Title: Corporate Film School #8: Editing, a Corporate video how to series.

Hi, I'm Dewey Thompson. In this episode of Corporate Film School, I want to tackle the aspect of filmmaking that is for most non-pro viewers perhaps the most mysterious, technical, and arcane. Editing. Actually, cinematography may be even more complex, but camera people get to look sexy and indispensable on set, whereas the editor typically sits alone in a relative dungeon far from the glamour of the set. As a topic, Editing is way too big for one episode, so I want to focus on how some particular editing techniques affect film narrative, so that you may feel more confident in identifying and talking about them. Let's start with a classic film school discussion of the Kuleshov effect.
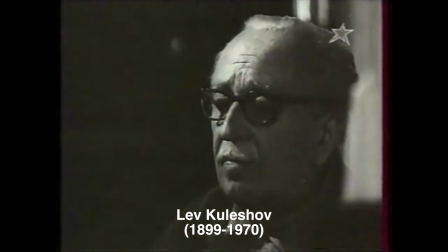Kuleshov was a Russian filmmaker who, in the 1920s, conducted a simple experiment.
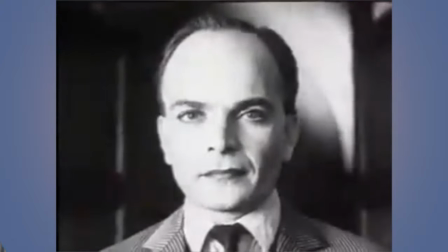He made a short film in which he intercut shots of the neutral face of an actor with a series of other images, a bowl of soup,
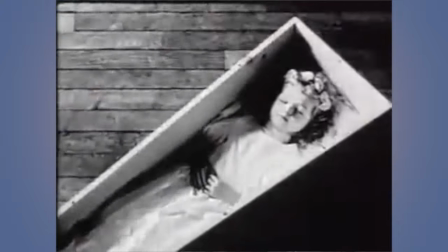a child in a coffin, a woman lying on a couch. When he showed the film to an audience and asked for reactions, they consistently projected emotions onto the actor,
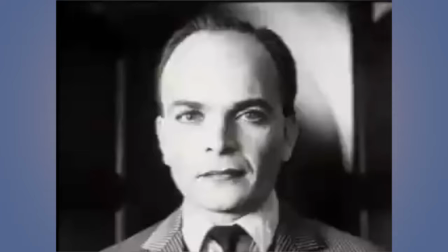hungry in relation to the bowl of soup, sad about the dead child, lustful when watching the woman on the couch.
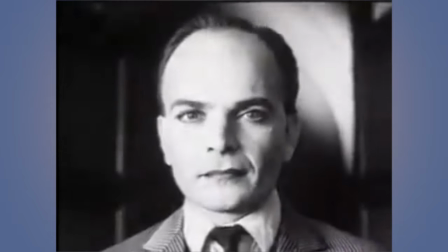But it was the same expressionless shot of the actor in each sequence. We're still talking about this 100 years later, because Kuleshov not only showed that editing can actually create emotion and meaning from shots in a film, but he also proposed that this amazing phenomenon is what makes film unique as an art form. So what does this have to do with corporate video? Well, the Kuleshov effect is the foundation of film grammar, and the powerful effects of juxtaposing images delivers meaning and emotion in every film or video, including business communication. And it's not just that it creates meaning and emotion. It also enables filmmakers to shorthand narratives by implying connections and intermediate actions without showing them.
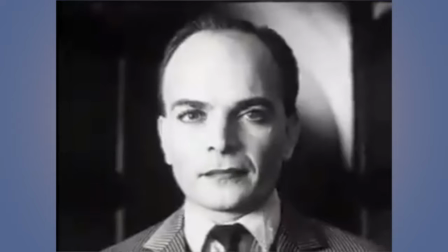For example, audiences said that the actor was hungry because they projected hunger on his face while he was looking at the bowl of soup. The filmmaker didn't have to show a man entering a room and countering a bowl of soup on a table.
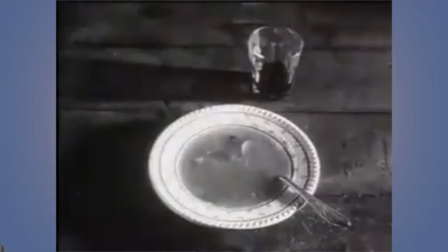Instead, shot of man, shot of soup, And the audience makes the story. Now, you may really be wondering what the hell this has to do with corporate video. One word, economy. To me, one of the most thrilling effects of good filmmaking is when a complex story is distilled into a series of quick shots that compel the viewer to connect the dots.
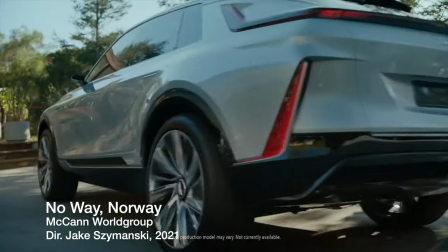This kind of short-cutting is fun to look for in commercials where a story must be told in less than a minute.
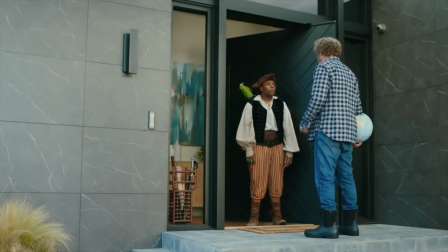Kenan, Norway's out EV-ing us. What's this? Ow, it's my daughter's birthday.
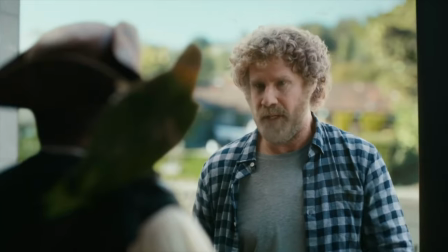She's really a tyrant. I don't care. Grab an EV, meet me in Norway. Okay, can I say goodbye to my family? Nope. All right.
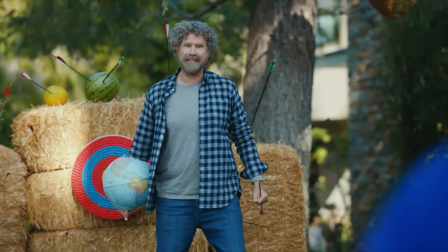Awkwafina, sorry to disturb you, but Norway's beating us at EVs. Nuh-uh. Uh-huh. Nuh-uh.
For us making corporate videos, we know that our audience is very busy and very distracted. Moreover, we know that to a certain extent, the more that we can compress our story, the more power it has. In part, that's because the story moves faster, and that pace suggests vitality and urgency.
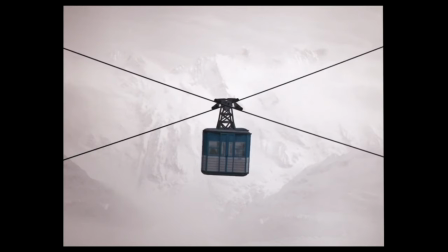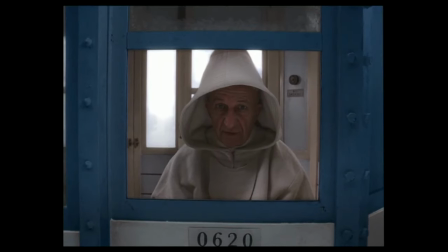I am Monsieur Gustave of the Grand Capest Hotel and Nebel's part. Sweat with me.